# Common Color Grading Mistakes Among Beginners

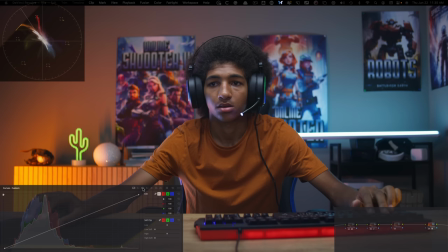[3:59]
So one of the ways I can attack it is that I can just go under my hue versus luminance right here, click on this area right here, and then just pull this down, okay? And I can just eyeball it. I don't need to go too far.
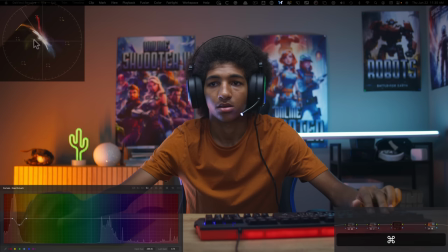[4:14]
So even if I just bring it down here, so look at my vector scope, how we did a damage control right here. So before it's like flat lining and we're bringing that back and then look at my waveform, how, again, we're controlling that. So this is not the brightest part in the image. And now if I do before and after,
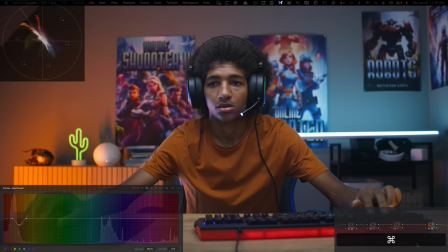[4:33]
selective saturation is always the best way to go because it doesn't really take out the juice from everything, but it just gives you the ability to only manipulate areas that are distracting.
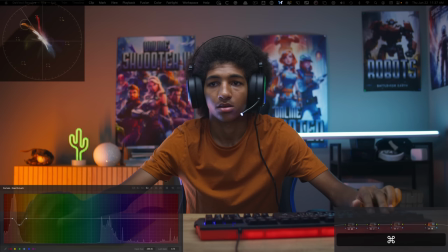[4:47]
Now, we did a pretty good job to do damage control, but I think there's still ways to go to make it look, again, cinematic. And what we are seeing is that in our scopes, the reds and oranges are still kind of peaking, okay?
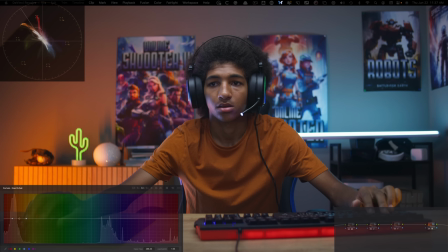[5:01]
So I'm gonna go under hue versus saturation this time. I'm gonna click on this area right here. And this time, I'm just gonna start bringing it down and just look at my vector scope. So I don't need to go too far, okay? I can just go down this much and it's looking better than before.
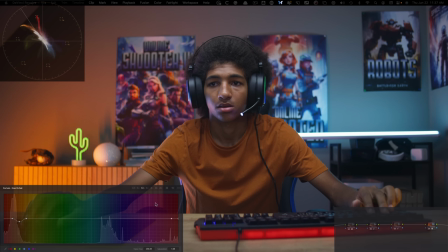[5:16]
I can do the same thing with my reds. I can click right here and then I'll go under my reds and I'll pull it down. And again, you know, don't just rely on the scopes. Also use your eyes too. So like right now, I'm just looking at it, my actual image and I'm seeing like, okay, this is doing a really, really nice job. So overall, now we're looking really solid.
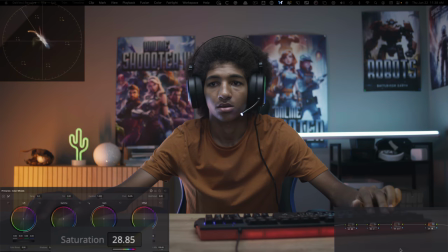[5:35]
Can we now go in global saturation and pull it down like the overall image a little bit so i'm just looking at my guy now and i'm looking at his lips like i don't want to lose too much color in his skin so even if we just park it somewhere around here 46
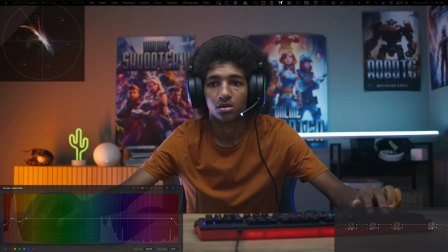[5:52]
ish like overall we're looking way better than what we started with so this is before this is after okay this also gives us the license to kind of go back and push our image a little bit more so i can just grab it here and i can push it a little bit like
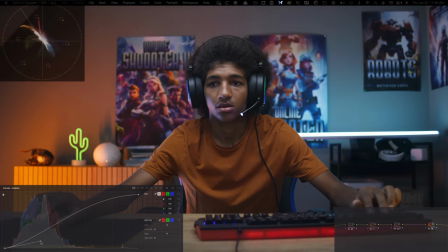[6:07]
that i can grab it right here and i can just like really start creating a
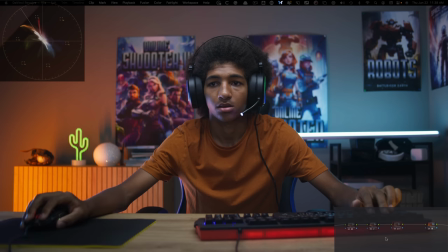[6:15]
nice pushed image and once again the more we push it the more saturation we add so if i were to take these two and do on and off like look at how far we came and then especially how everything was just kind of blown out like right here made it look unprofessional or even the reds were just too much on the nose
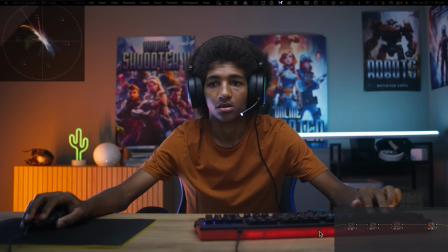[6:33]
and and also just look at how much more detail we brought out like now we can actually see the variations in red like before it was just like one big red and now we can see that this is a little bit darker compared to what's happening here there's probably led lights inside that are doing that so we can start to see nuances.
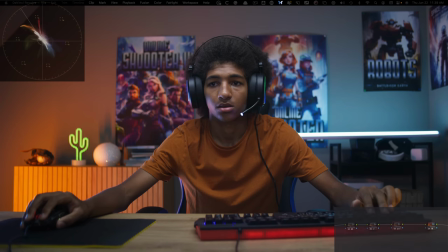[6:53]
Moving on to the second example. If I had a dollar for every time someone says I like Rec.709 better, I wouldn't be making this video. I would be in Fiji living my best life. But unfortunately, everybody who thinks that is absolutely wrong in all caps.
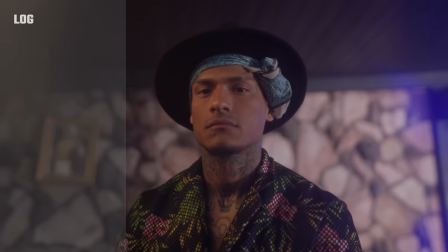[7:11]
Rec.709's only purpose is to mathematically convert the image for proper viewing and isn't intended for final delivery.
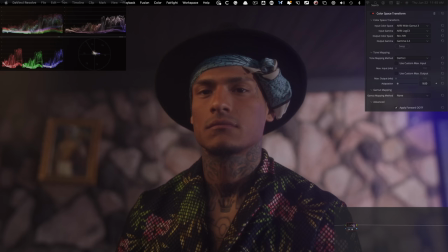[7:18]
I see so many people just convert their image from locked to Rec.709 and call it a day. They want to preserve like all the detail and the highlights and the shadows, but it comes at a really huge cost. Let me prove it to you. So let's go back to our gallery and look at some images from, say, Joker.
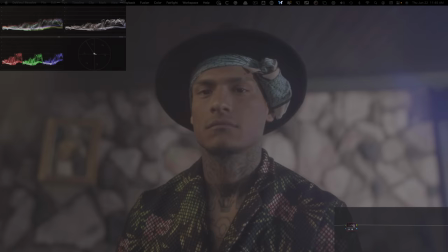[7:35]
And let me pull up this image right here.
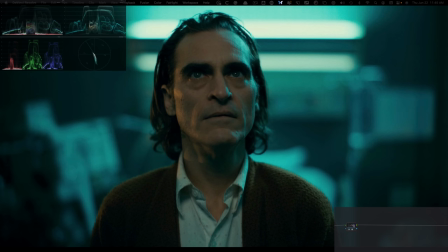[7:39]
So now look at my scopes and see what's happening here compared to what you got going on. So once again, like I can barely make out any detail in the hair, right?